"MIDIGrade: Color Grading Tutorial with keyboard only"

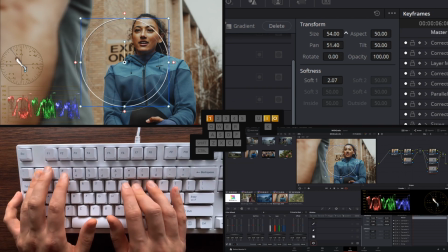And for this we'll create a vignette for the overall image.
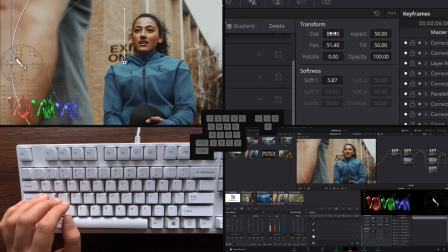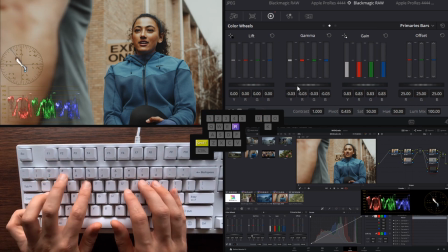And bring down the lift and gamma. And we can adjust the window further.
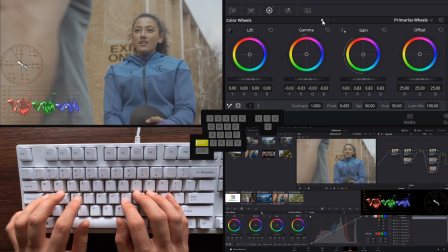And there we go. There's before. And there's after.
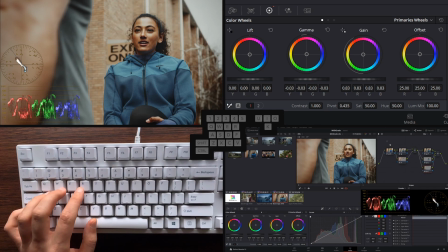Nice and simple. Let's see the breakdown of this. So we started off with the basic adjustments.
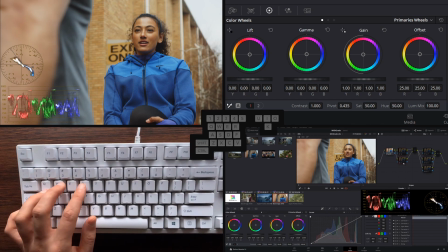Then with the combination of these two layer nodes, we created the look. Then we made some compression to the highlights.
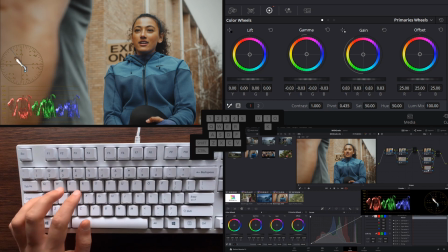And using these two windows, we bring the viewer's attention to the right part of the image. Now viewing this, I can actually see that we could bring the luminance down even further in this node, like so.
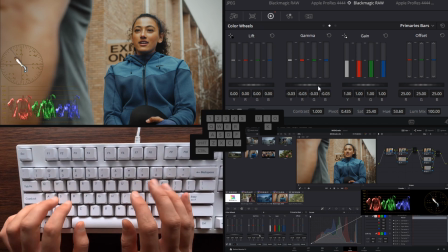So we get a really nice punchy look to it. Also, let's double down on the saturation.
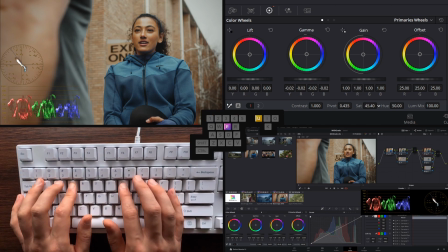Let's go to this node and just bring it down further. And I want to bring down the gamma Y even further,
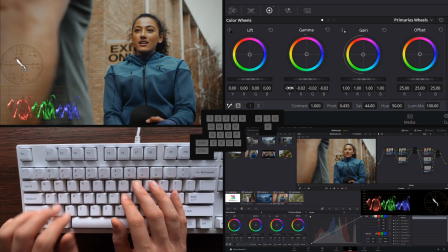like so. Finally, let's see this in motion.
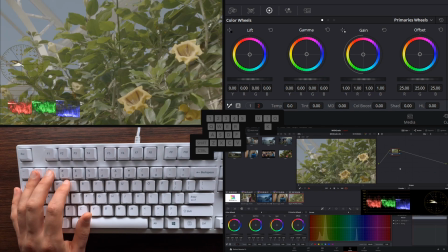Let's move on to this last clip. And here we start off with the same principle,
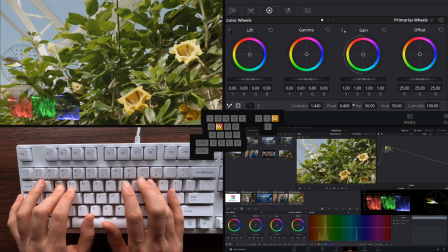balancing out the overall image first and adding more saturation.
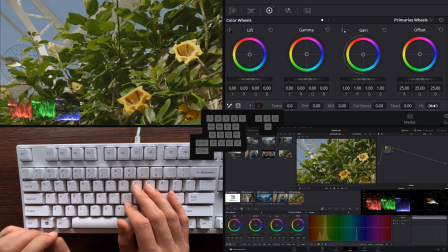Let's bring down the highlights a tiny bit. Now in this clip I'd like to bring the focus to these flowers,
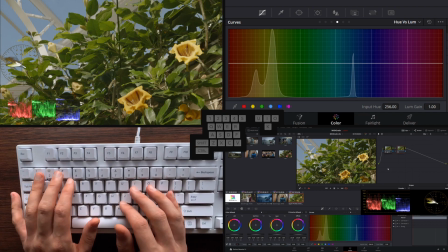so let's create a new node and start off by adjusting the greens.
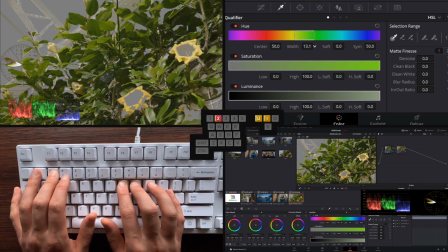We go to qualifiers and find the green color without the flowers, like so.
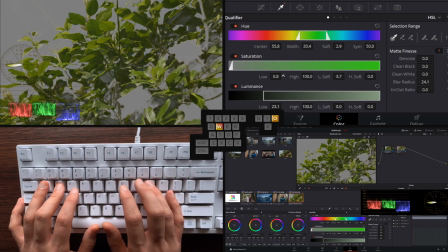And let's adjust the saturation parts and also luminance.
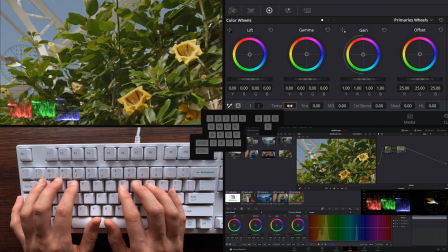There. Now we can go to color adjustments and I can just bring down the color boost on these. Also what I'll do is bring down the shadows, a tiny bit of highlights too. And now we have neutralized the leaves a tiny bit. Let's create a new node.
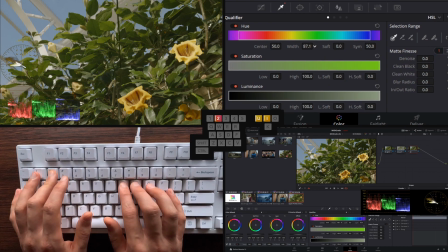And here I want to select the flowers.
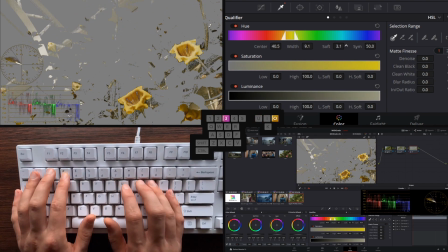Like so.
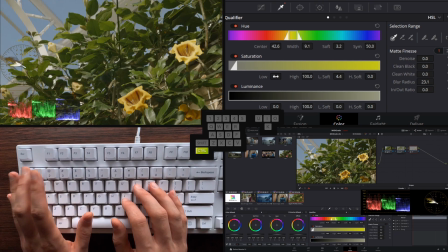I'm going to try something really interesting.
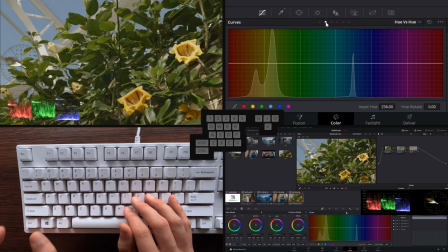I'm going to go to curves, then hue versus hue, and let's adjust the hue of the yellows.
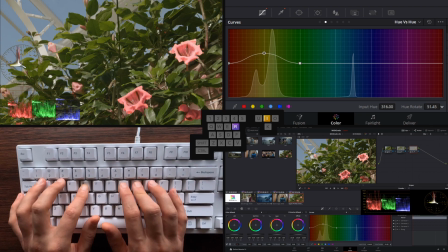So let's make the flowers a interesting pinkish color, like so. And let's go to hue versus luminance and just bring down the luminance of these parts a tiny bit.
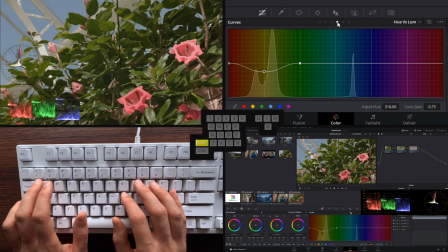Like so. We have also a little bit too much saturation going on, so let's go to hue versus saturation and also bring this down.
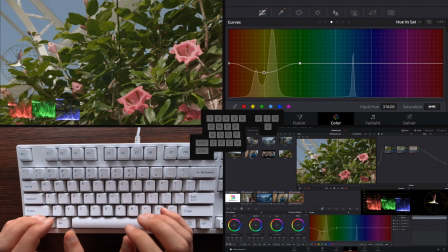Like so. I want to bring some interest to the sky too, so let's create a parallel node. Still in curves, I can go to hue versus luminance and grab the blues
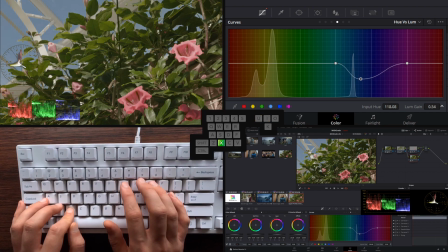and bring them down.
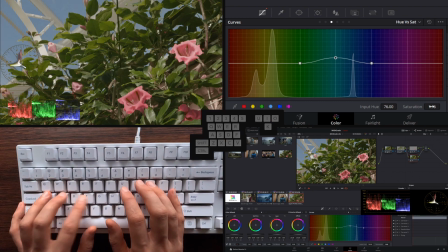Go to hue versus saturation and bring these two up here, like so. Now to take this further, I'll append a node and let's add even more contrast.
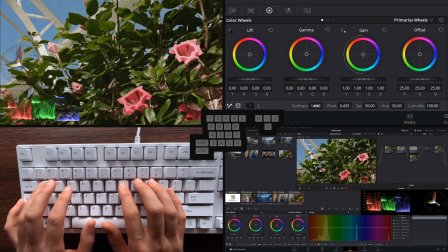Bring it down
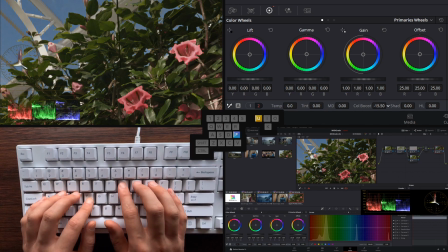bring the color boost down. Let's balance it a little bit further, looking at the vector scope. So we have the darkest parts neutralized.
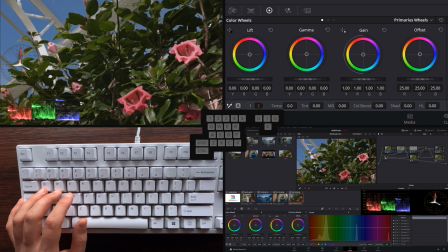Finally, I want to guide the viewer's attention with windows, so let's create a new parallel node.
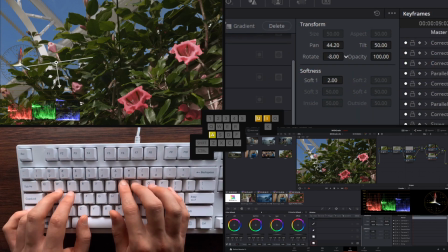Like so. With a gradient window.
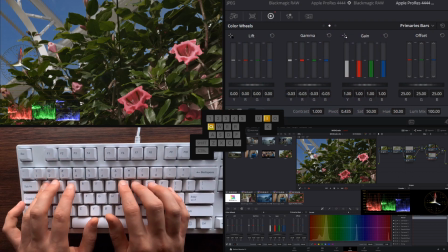Let's bring down the gamma here.
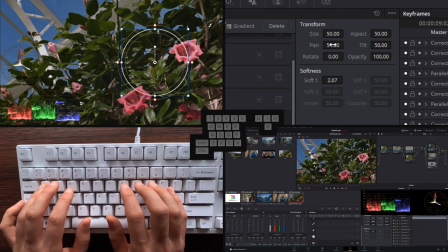Let's create a second and create a window like this.
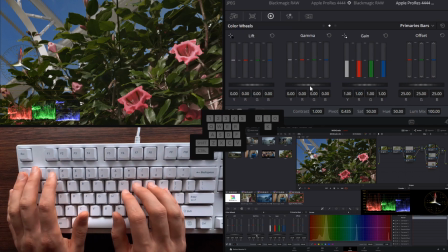And now we can just raise the gain a tiny bit.
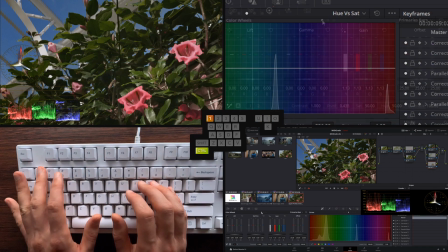A little bit too much.
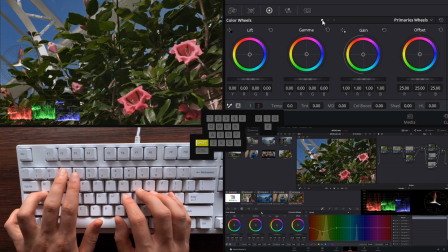Okay, and let's finalize this by bringing down the greens even further.
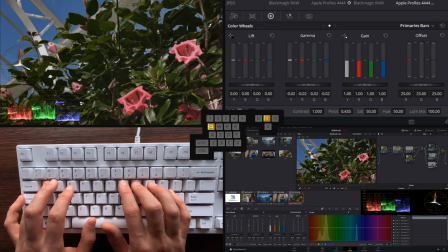So we can go to primary sparse and just really bring down the gain and gamma. I feel like we went a little bit too far with the blue colors,
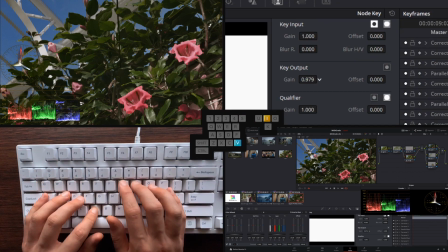so we can go to this node and just bring down the key output gain. It's a tiny bit too dark in the right side of the image too,
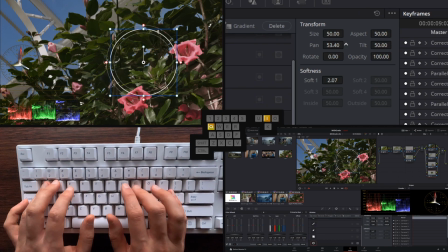so let's create one more window, which is a slightly larger one. And now we can just bring down the
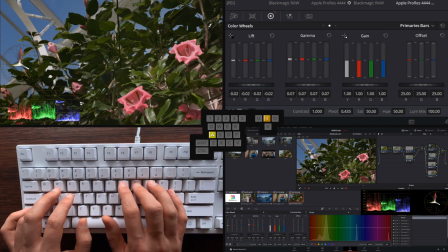gamma luminance and bring down the lift luminance to counteract the movement. And let's create our final node.
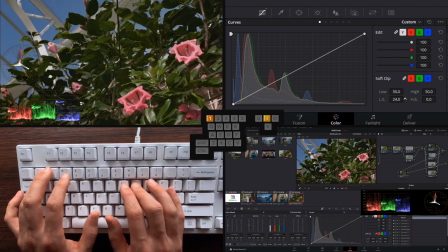And with this one, using the soft clip, we can just clean the darkest parts of the image.
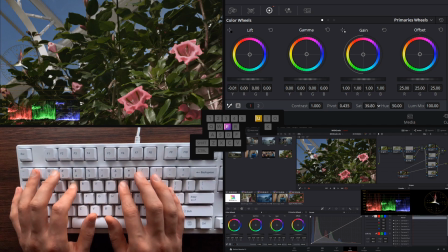And let's bring down the saturation a tiny bit too.
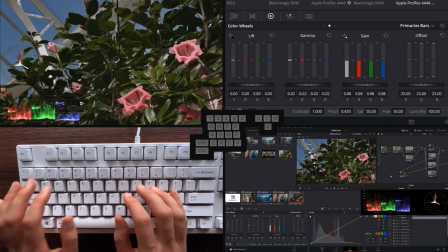To make this look more natural, we can go back to the leaves and just bring up the gamma
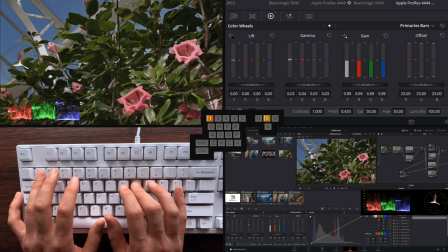gain a tiny bit, like so.
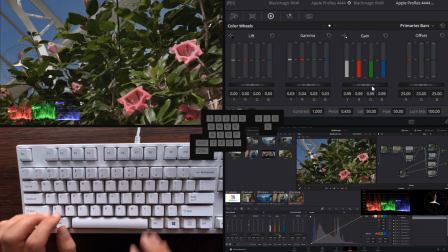Okay, so here's before, here's after, and let's break the node structure down.
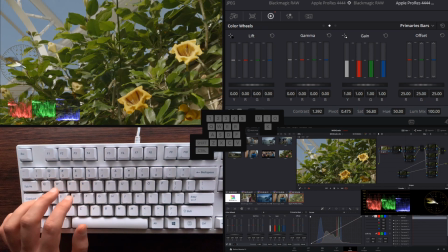We started off with the basic adjustments, then we adjusted the greens a tiny bit. We changed the color of the flowers and adjusted the skies a tiny bit.
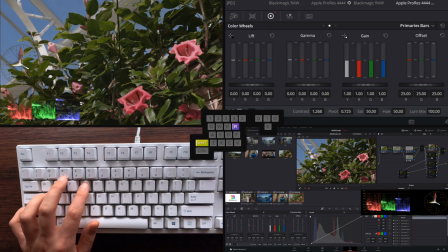Then there's a big difference with the look adjustment, and then we made some local adjustments to the luminance to help out with the viewer's attention, and bringing it all together with the final node,
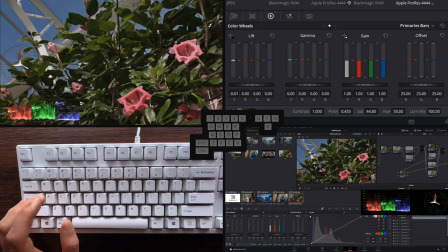lowering the saturation and contrast. Alright, so there we have it, MIDIGrade Lite and 4 different clips. I hope this was helpful. Thanks for watching.